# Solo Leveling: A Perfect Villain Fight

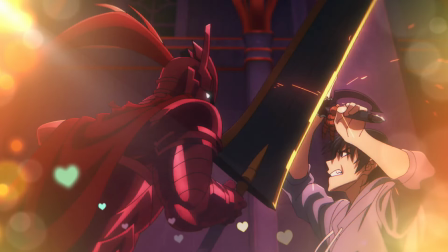(0:00)
The battle with Igriss and solo leveling is incredible. It's got everything I love about anime combat, a seemingly insurmountable foe, epic music, great animation,
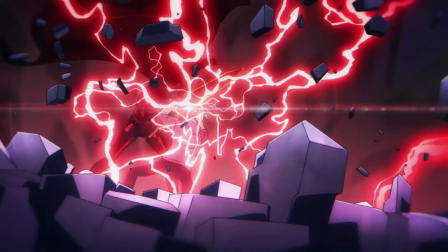(0:09)
but no battle can be truly effective without having some buildup to it, and solo leveling successfully accomplishes that as well.
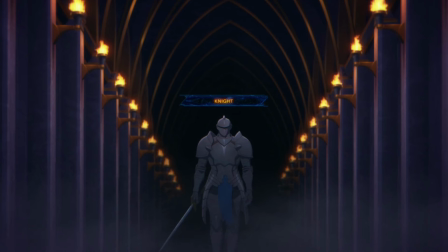(0:15)
As Jinwoo takes on this new quest, he's confronted with a single knight who's impervious to his blade strikes.
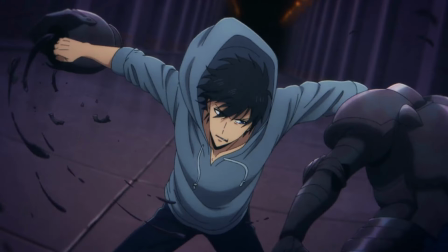(0:21)
He has to put away his weapon and decapitate the enemy with his bare hands, using up one of his specialty attacks.
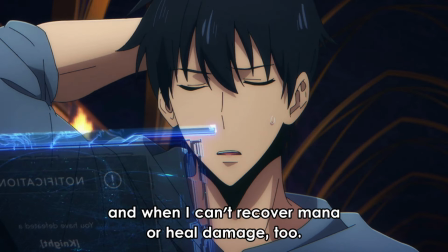(0:27)
Then, in glorious anime fashion, as he's fatigued and blocked from using potions to recover, we hear the footsteps of several more armored knights approaching.
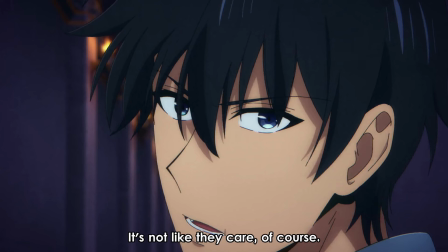(0:36)
Jinwoo turns towards them, a look of determination on his face. The stakes have never been higher.
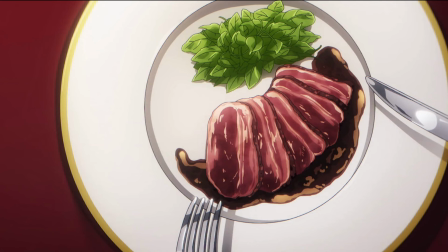(0:41)
Then we cut to a shot of what appears to be stake on a plate. Obviously this symbolism is intentional.
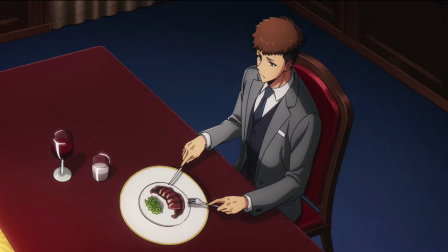(0:46)
Unless it's not. I'm not entirely sure it's even steak. Could be pork cutlets which would be...
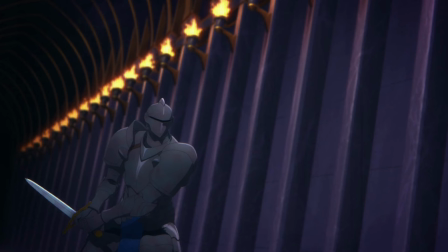(0:53)
Regardless, it's a great way to keep up the tension of battle. Its juxtaposition gives viewers a breather from the intensity of Jinwoo's quest.
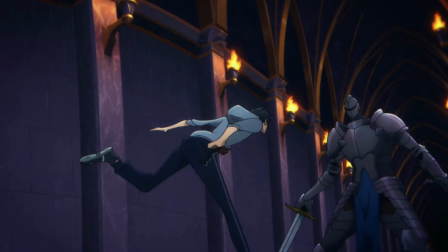(1:00)
While also adding to its suspense. We want to get back to the battle. That's a challenging balance to find.
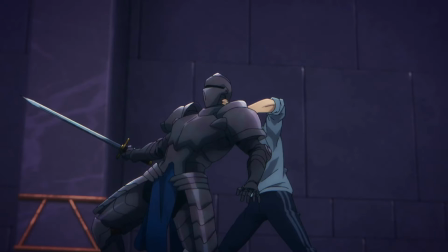(1:06)
Riding the line between keeping viewers engaged and excited. While also leaving them hungry for more.
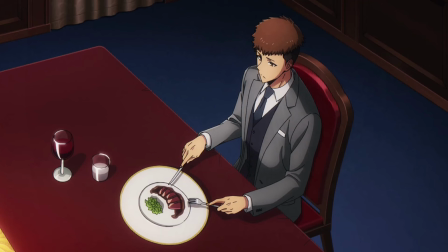(1:12)
Wait a minute. it. Maybe that's the symbolism of this delicious food. But this dinner break acts as more than a simple reprieve from the action directly preceding it.
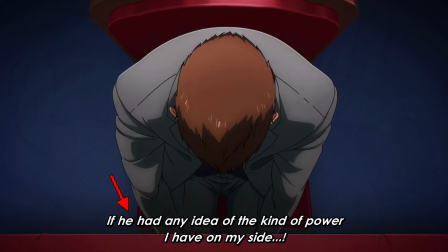(1:20)
It's also building on Jinwoo's ever-growing strength. Jinho mentally brings this up, trailing off as he contemplates Jinwoo's insane abilities.
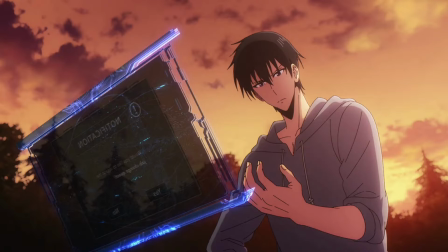(1:28)
The incomplete nature of these thoughts are not only here to emphasize the mysterious nature of our lead character's power, but also his seemingly infinite ability to progress.
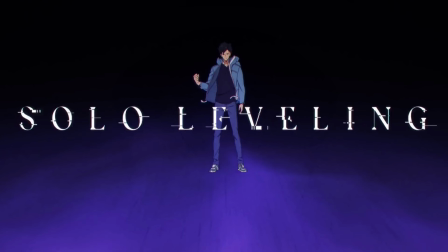(1:37)
We're only 6 minutes and 20 seconds into the episode, and 1 minute and 30 seconds of it have been opening credits, that's some solid groundwork in under 5 minutes.
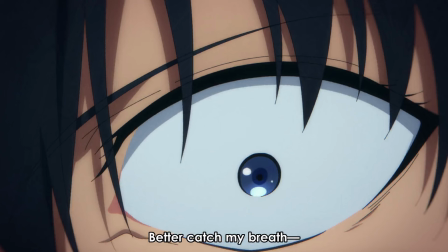(1:45)
When we return to the fight, Jinwoo has just finished defeating the armored knights, he's looking to finally take a break to catch his breath when he's attacked by a stealth assassin and a mage,
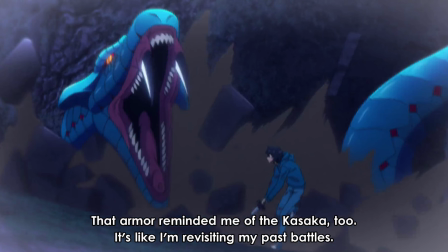(1:54)
introducing two new types of challenges to battle. It seems to our protagonist that he's being faced with every type of opponent he's come across until this point.
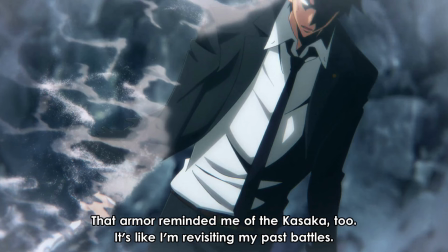(2:02)
These fights demonstrate Jinwoo's growing versatility as a fighter. It's great to see the blending of attacks he needs to use to take each down,
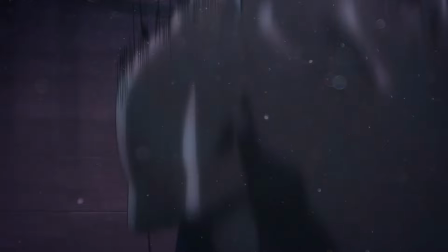(2:10)
the dodging, blocks and strikes he uses aren't just incredibly choreographed and fun to look at, but showcase everything he's learned.
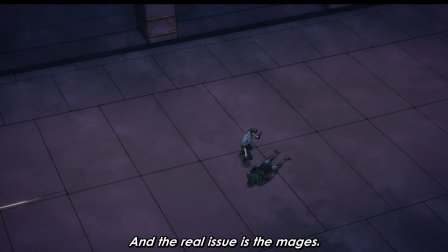(2:17)
It's a culmination of a season, both reflective and looking forward. I love the slowly zooming in shot of Jinwoo, first throwing a body to deflect fire,
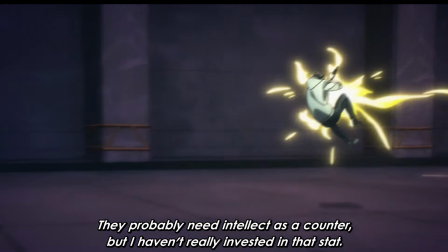(2:25)
then dodging and deflecting more attacks as the camera continues to move in, which is the best way I have of describing things.
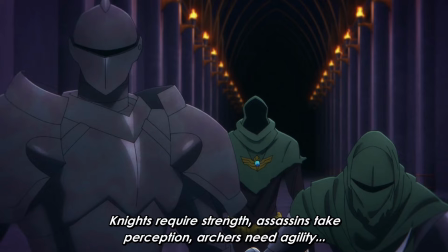(2:31)
I know we aren't dealing with physical cameras here. Anyway, the emphasis is on everything he's learned.
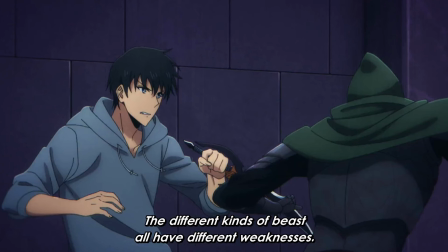(2:37)
It's about how he's able to move and not about the enemies he's facing. It also adds a sense of danger to everything.
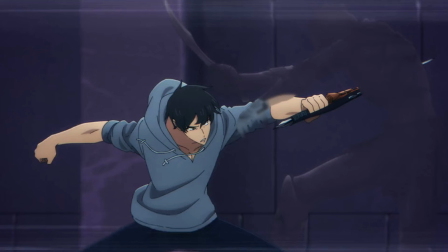(2:43)
Opponents are often right beyond the frame or we're so close to our main character we only have a split second to register new enemies attacking before they're on him.
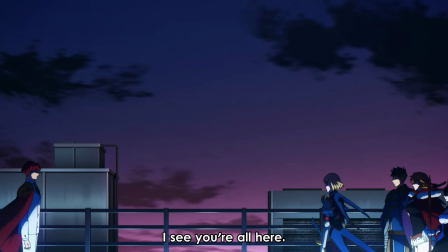(2:50)
We then cut to a brief scene of our S-class heroes preparing to leave on a mission back to the infested island they abandoned so long ago.
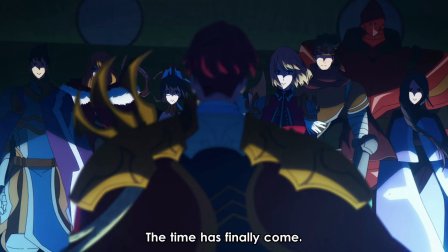(2:57)
A character says, the time has finally come, paralleling the culmination of Jinwoo's own journey.
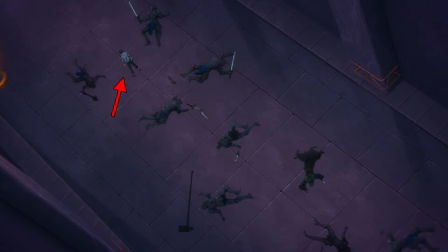(3:02)
Back in the dungeon, we see our protagonist standing amidst a sea of bodies. It's time to begin the final boss fight.
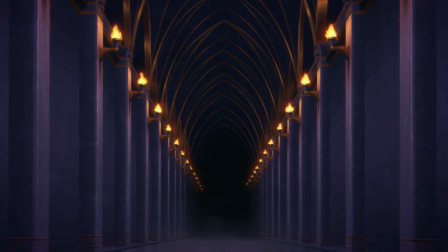(3:09)
The tension builds as he slowly walks onward, dwarfed by the massive structure he's in. He reaches a pair of colossal doors and pushes through.
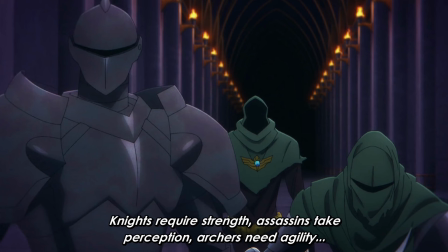(3:16)
If the previous knights, mages, and assassins he fought were references to his journey since reawakening,
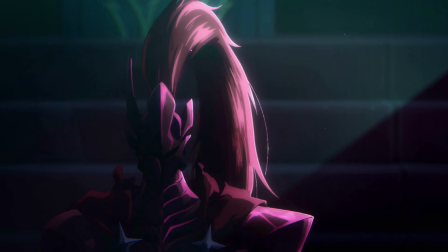(3:21)
the boss is meant to harken back to the seemingly insurmountable power Jin-woo faced down in the double dungeon.
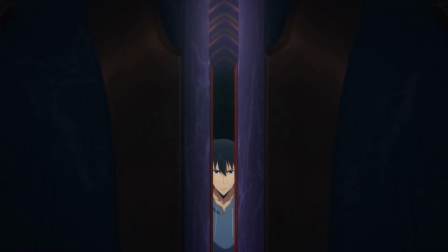(3:27)
We even get a similar set of massive doors leading into the final boss room. Our hero immediately feels that parallel. well.
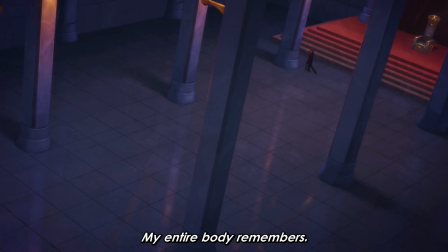(3:33)
The power wafting off of Igris gives him flashbacks to those moments before he gained the ability to level, to back when he was a helpless E-rank adventurer.
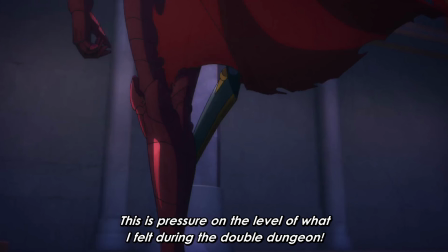(3:41)
What better way to bookend a season than having Jin-woo face down a similarly powerful opponent.
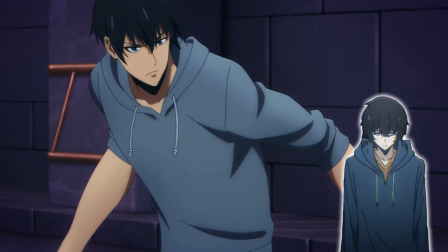(3:46)
Our main character is even wearing similar clothing to back then, though it's a much tighter fit than before.
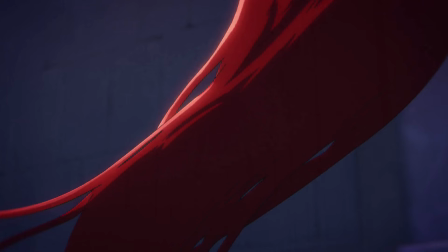(3:51)
Here the tension begins to skyrocket. We catch a flash of this new enemy's headdress. We hear his footsteps, see Jin-woo's reaction to his opponent,
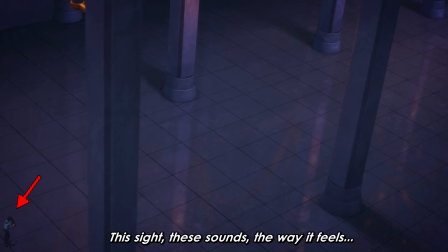(3:59)
followed by a distant shot of our hero standing in this vast throne room, he's tiny in comparison, out of his depths in this fight.
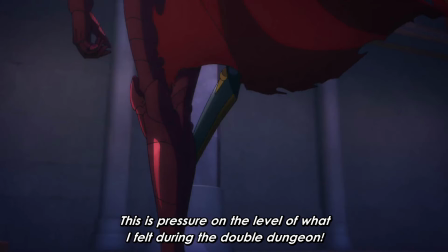(4:06)
We see Igrus's legs as he walks out into the open to face our protagonist, all before we ever see what he actually looks like.
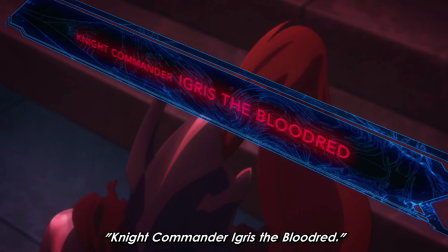(4:12)
Then with the tension at its highest point, Igrus the blood red is finally revealed in all his menacing glory.
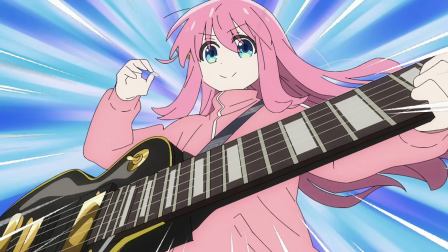(4:18)
I love the distorted electronic music that plays in the background, it feels like speakers being overloaded, driving home this idea that the creature before us is overpowered.
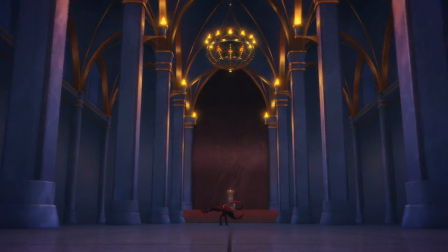(4:27)
The camera movement is incredible, rapidly pulling away from a close-up as Igrus points his sword at Jin-Wu, before the creature lunges, catches up and immediately overtakes it.
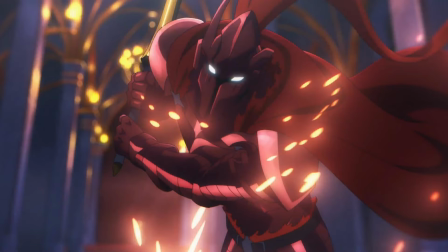(4:36)
He's too much for even the animators to follow. We get a great slow-motion shot as the camera pans around our characters, and things speed back up for Igrus' swing.
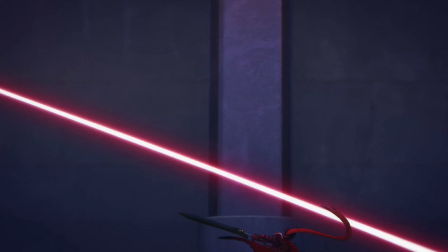(4:44)
This not only looks cool, but makes our enemy's speed seem all the more daunting in comparison.
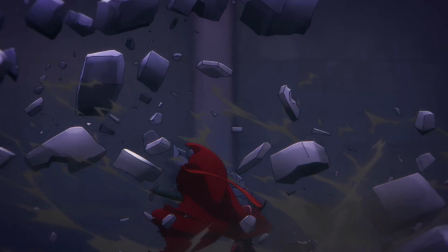(4:49)
It's so powerful that a pillar explodes in the background. Every strike has that same immense force behind it.
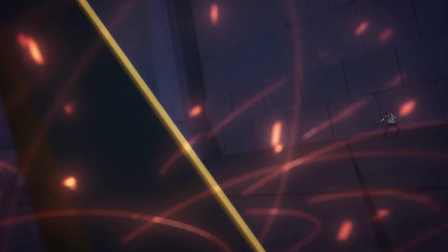(4:54)
Jinwoo goes flying with each impact, barely managing to escape the barrage with his life.
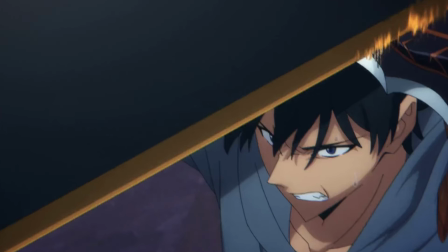(4:59)
When he does block an overhead blow it's so powerful the ground shatters around him.
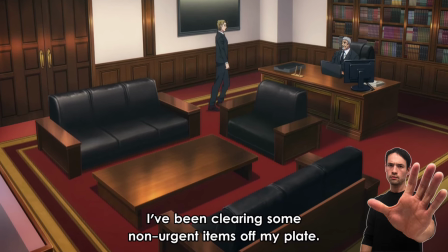(5:03)
Then we finally get a cut that just feels like it's here to break the tension so we don't pass out from the adrenaline coursing through our veins.
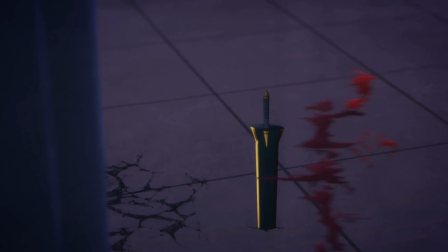(5:10)
There's some plot stuff, but nothing important for this fight. When we return, Igrus immediately charges, once again moving too quickly for the camera to keep him in frame.
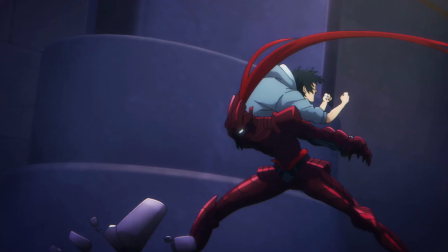(5:18)
It catches up just in time to show the overpowered knight slamming Jinwoo into the ground.
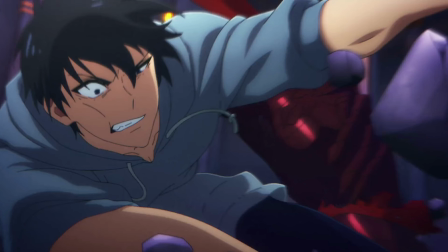(5:22)
We get a close-up of our main character as he's lifted back up and thrown against the far wall of the throne room.
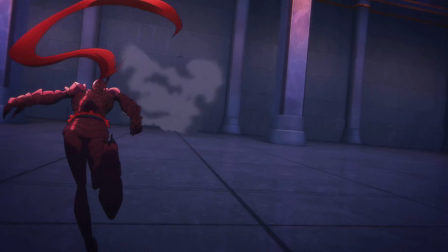(5:28)
It's a great shot, emphasizing the strength of the enemy by how far he's able to throw him. The depth created in these two-dimensional sequences is spectacular.
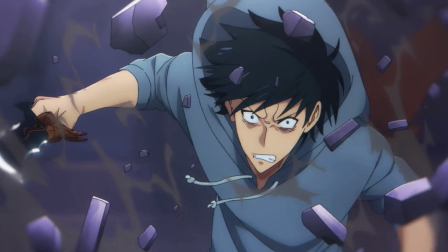(5:36)
I love the way different types of shots are constantly being utilized.
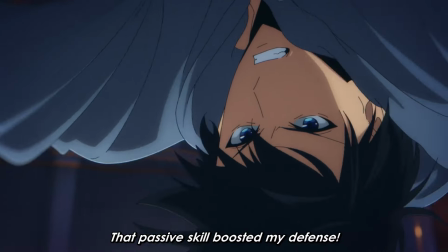(5:40)
Distant shots, medium shots, close-ups, some track our protagonist's movements, some track his opponents, Some revolve around our characters.
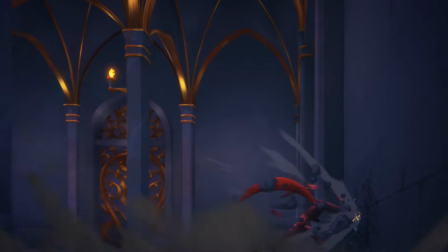(5:48)
Others don't move at all. It keeps each sequence interesting. But the framing isn't bouncing around for the simple sake of variety either.
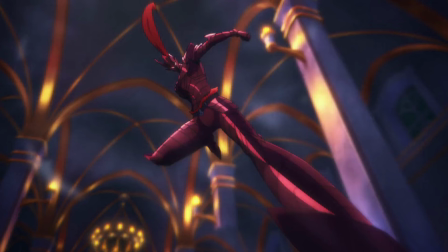(5:56)
It's all very intentional. Each shot flows into the next. Let's take the wall throw as an example.
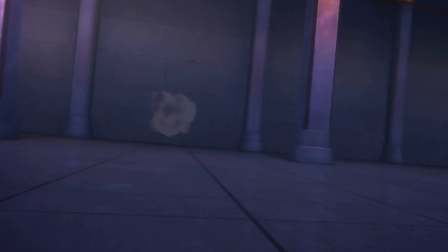(6:02)
We get a distant shot of Jinwoo hitting the far wall, obscured in a cloud of debris. Igriss starts to charge.
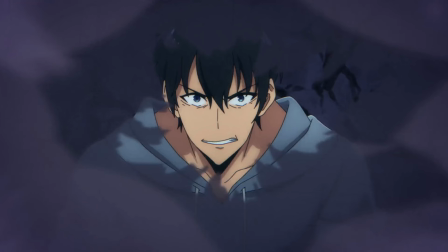(6:08)
We cut to a close-up of our hero's face reappearing through the haze. His determined look turns to fear as he sees what's coming his way.
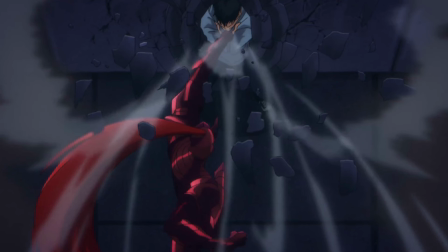(6:15)
We cut to an overhead view of Igrus striking Jinwoo. We cut to a close-up of the same strike, slowed down and from the side.
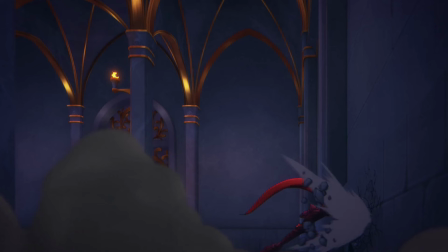(6:22)
We cut to a more distant shot as the enemy's blows begin to rain down on him, sections of the wall flying out in all directions.
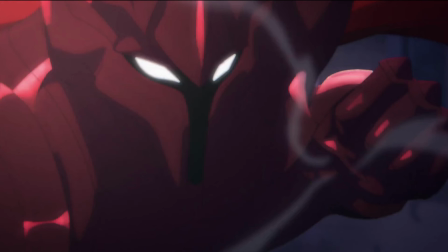(6:28)
A cloud of debris obscures our view. When visibility returns, the camera has been repositioned in front of Igrus as he pulls back for another more powerful strike.
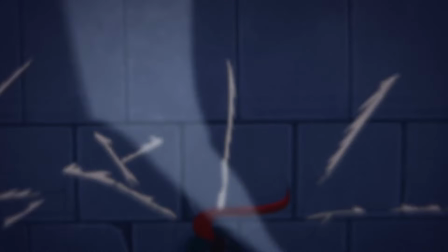(6:37)
The camera reverses angles to show cracks racing up the wall from the impact and exploding outward.
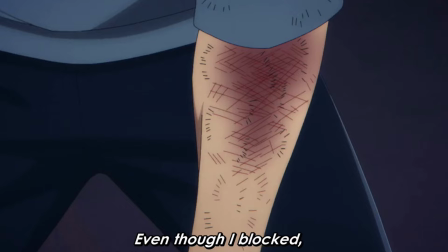(6:43)
Every sequence is like this. The combat is clearly visible. The action is fast with numerous cuts and camera movements.
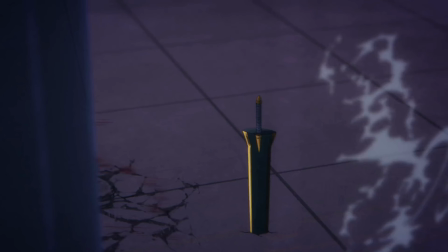(6:49)
But it never feels like you're losing track of what's happening. Just occasionally losing track of the actual characters as their movements defy what should be humanly possible.
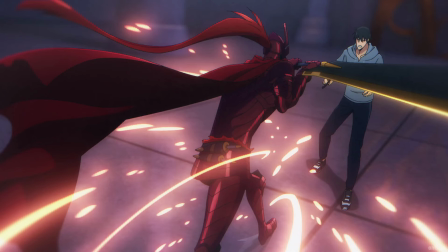(6:58)
Though even that's done with intention. That's one of the beauties of animation. Fight sequences aren't cobbled together from multiple takes.
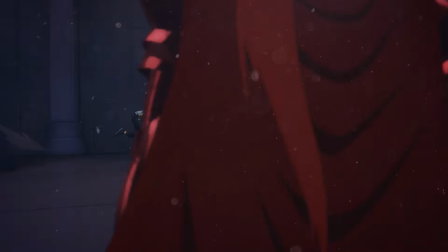(7:04)
They don't run into the same continuity issues as live action. Everything's created exactly as intended, and the intangible camera can do things no physical camera could ever do.
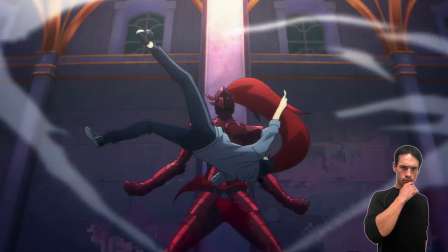(7:13)
Though I will say there are some weird physics things that go on in this one sequence where Igrus is pummeling our main character.
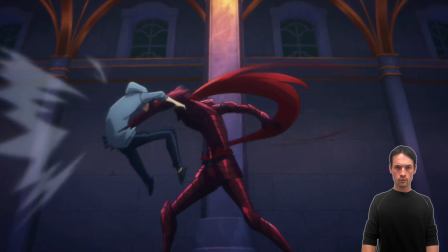(7:20)
I feel like all these strikes should be sending him flying in one direction or the other, but he's just kind of hovering in place.
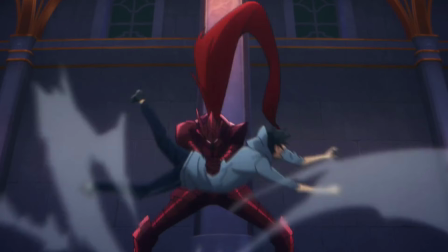(7:26)
Not that I'm complaining, it's another great looking shot, and one of these strikes does cause him to bounce off the ground so it's not like Jinwoo's completely static.
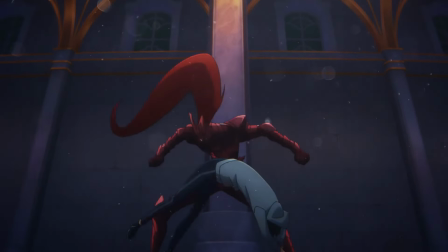(7:34)
The idea is to show how insanely fast our overpowered knight can move, and it signals another turning point in their battle.
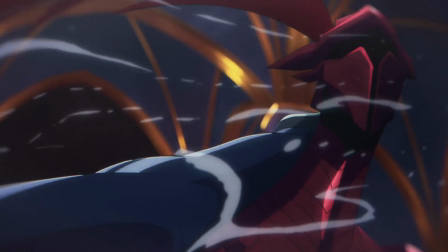(7:40)
For a moment it felt like our main character was beginning to hold his own, only for Ygriss to kick things into high gear.
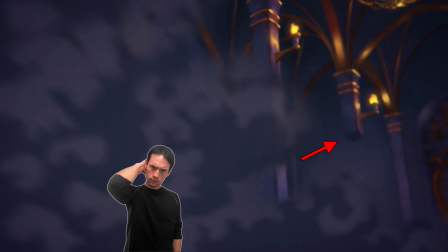(7:46)
Not to get too distracted here, but I also like how the show doesn't forget about the broken pillars in the throne room.
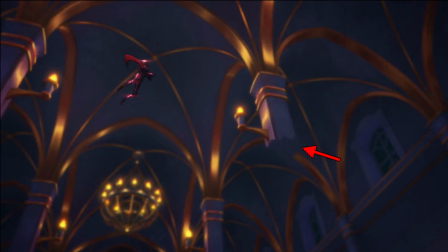(7:52)
We see them pop up in various shots, a detail that would be very easy to forget.
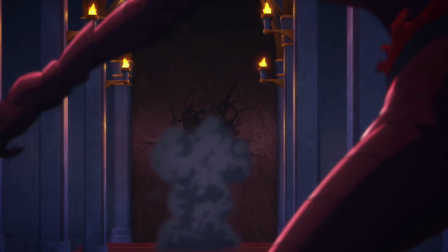(7:56)
With the fight decidedly turning against our hero, we see him slammed into the throne itself. He's beaten and practically too exhausted to move.
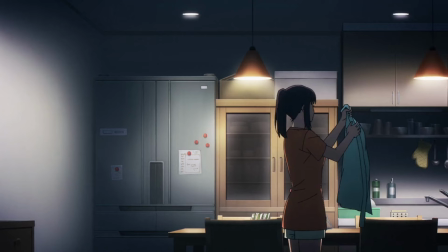(8:04)
Then we get another abrupt cut. We see Jinwoo's sister, she's made him some food and left a sweet note for him.